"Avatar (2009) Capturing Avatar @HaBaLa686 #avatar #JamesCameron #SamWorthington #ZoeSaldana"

And it's showing you what that would look like through a real-time computer render. So we call it a camera, but it's not truly a camera.
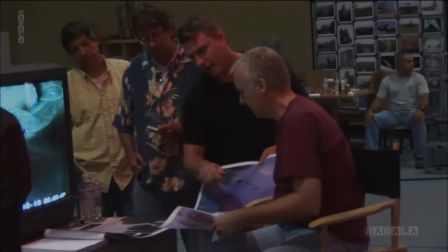[12:28] Good. Save that, please.
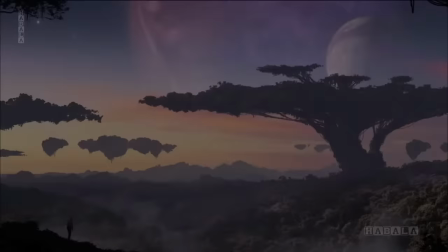[12:32]
It wasn't until we brought in Rick Carter and Rob Stromberg that the world of Pandora really came to life.
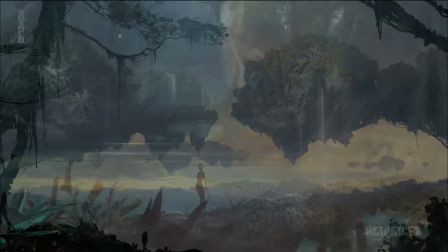[12:38]
Actually, I was only supposed to be on this film for 2 weeks. I came on because Jim needed help with a presentation to the studio.
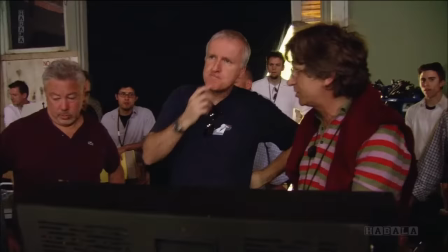[12:45]
I did a couple of images, and Jim saw those and said, you know what, you're staying. We are very lucky to have gotten Rick Carter to come onto our film. And he came in, and he saw the movie on so many different levels.
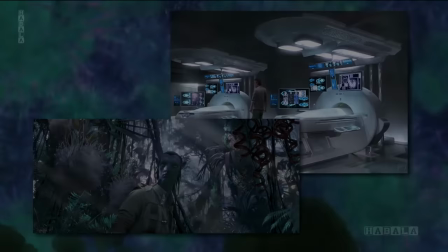[12:58]
I think that what's unique and special about Avatar is that it's an experience.
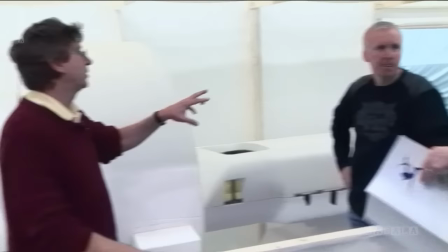[13:03]
The part of the job that matters to me is, what's it about? The big questions of why, not just how are you going to do it, which of course you have to do, but you have to come up with the whys,
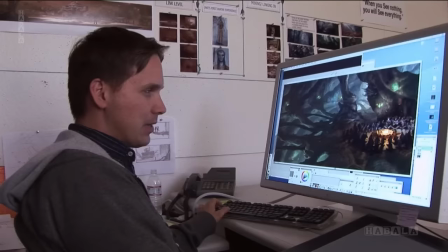[13:12]
because those are what motivate you to actually inspire this army of people.
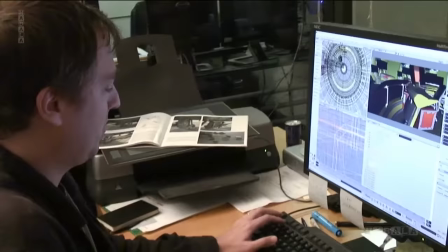[13:17]
And he was able to bring into the fold Ryan Church and James Klein and others who just elevated everything.
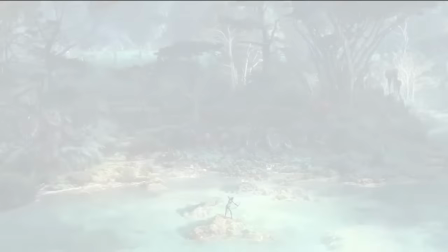[13:24]
And he worked collaboratively with Rob Stromberg, and Rob and Rick shared the responsibility ultimately of designing the world. This is a real alien planet.
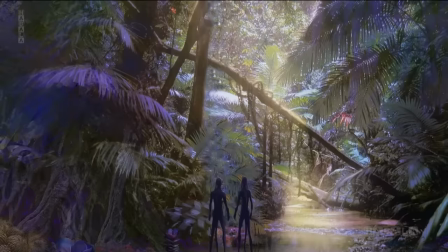[13:35]
The degree to which Jim has thought through the ecosystems and the interactions, this is the first time I've seen anything like this.
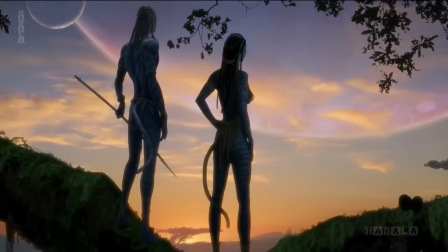[13:42]
When you first get there, it's actually a very scary place. We wanted to play out the haunted house factor, the sort of, you know, you don't want to go in there.
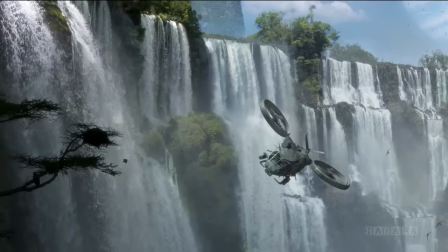[13:50]
But then over time, as the characters develop, so does the environment.
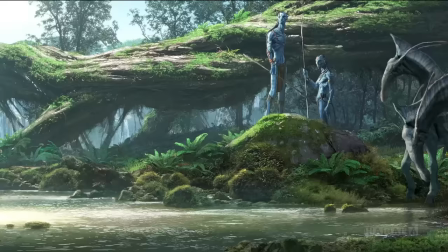[13:55]
It develops into beauty, and you get to respect it much as the people who live there respect it. It's a very primeval landscape. Huge, craggly mountains, exciting ring structures from magnetic fields and stuff like that, and then, of course, the giant floating mountains.
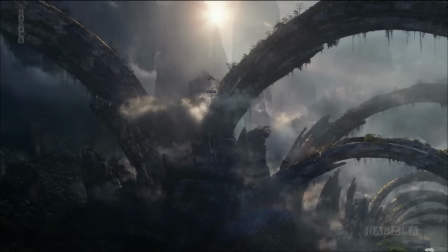[14:10]
So it's very science fiction, but yet we're trying to take those very science fiction things but kind of ground that in sort of a reality.
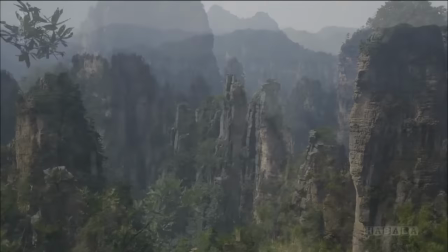[14:15]
For inspiration, we looked a lot at various regions of China, such as the Guilin area and the Zhangjiajie area, because they have these limestone formations called karst formations.
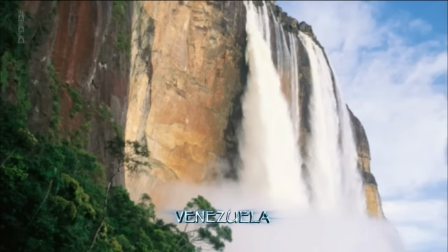[14:24]
And we also reference a lot of South American jungle, a lot of Venezuela, areas around Tepui and Angel Falls.
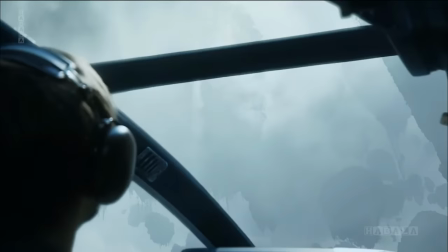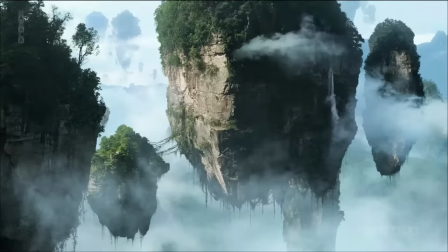[14:36] Oh my God.
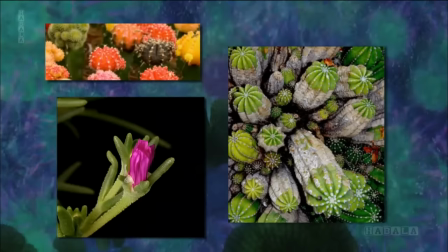[14:40]
For like the smaller things, such as the alien plants, we would reference a lot of small lichen,
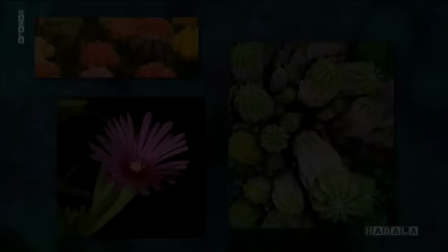[14:46]
small succulents that actually exist on Earth, exotic flowers, and just really play up the scale of those.
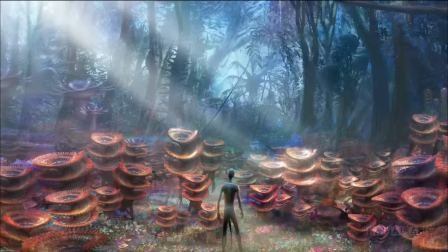[14:51]
Jim was really adamant about wanting Pandora to be possible.
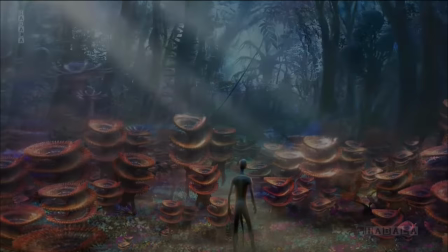[14:54]
So his vision was to really have as much real and good science in it as it could be.
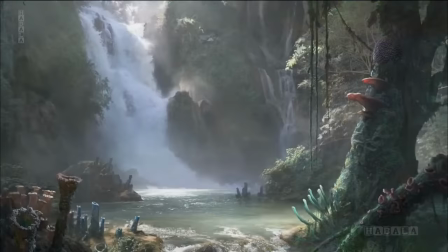[15:02]
On Pandora, or anywhere, the environmental factors that would have the most influence on plants would be the light,
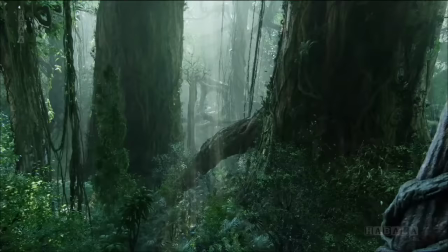[15:09]
the solar radiation, which is needed for photosynthesis.
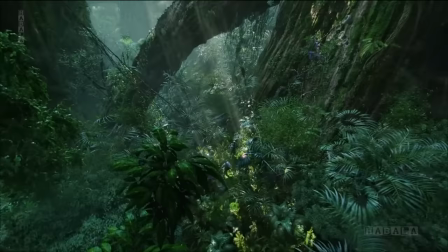[15:11]
So on Pandora, there's a very strong magnetic field and very weak gravity, so plants were able to grow much larger.
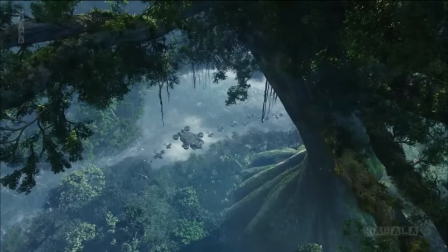[15:19]
So gigantism, the large trees, the large plants.
That is one big damn tree.
By starting out with the designs and the daytime stuff, it was after that that we got into the bioluminescence.
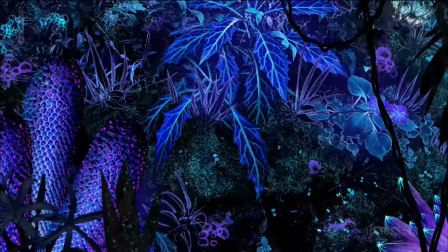[15:31]
The idea that there is fairly low light could conceivably cause plants to evolve bioluminescence.
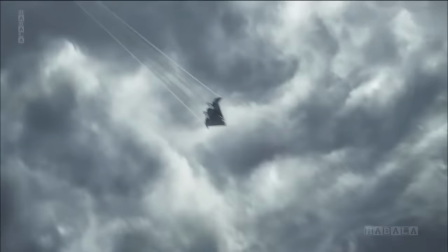[15:38]
We wanted it to have this kind of dreamlike quality, but the eye needed to be educated through the experience of the film.
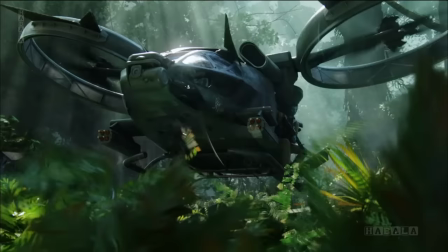[15:45]
First, we're going to fly down through clouds. Then we're going to go to this human base. Then we're going to move off that base out into the forest, but we're going to go out there in the daytime.
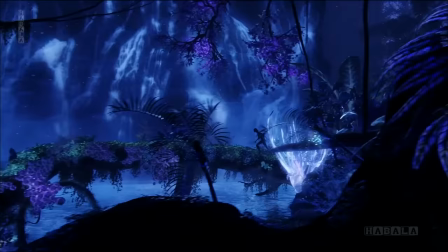[15:53]
And then we're going to gradually take you into that more and more alien experience of Pandora.
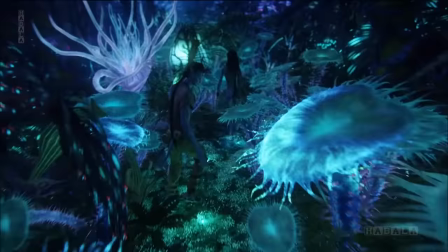[15:58]
And that was by design. We knew we were doing that because we knew that ultimately we were going to wind up in a fully CG rainforest with fully CG characters, and it had to look real.
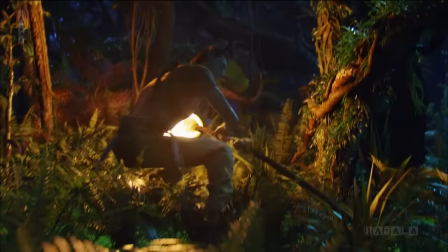[16:07]
As it's getting dark for the first time in the jungle,
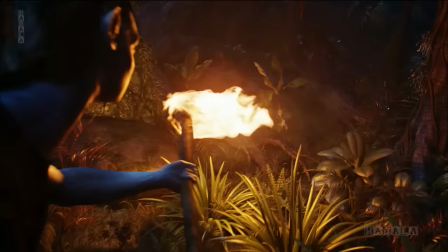[16:10]
Jake lights a torch, and we play the whole scene sort of torch lit so you don't give away the bioluminescence.
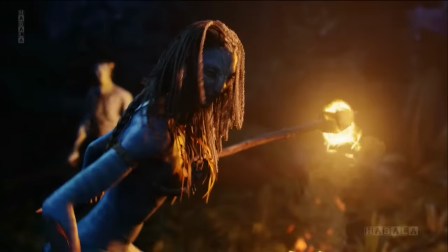[16:17]
And there's a moment in the film where Neytiri takes the torch and throws it in a river.
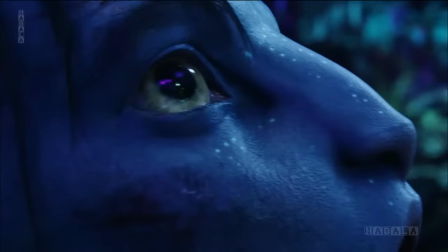[16:22]
It's almost like opening the door to Oz. The torch goes out and you see the bioluminescence for the first time.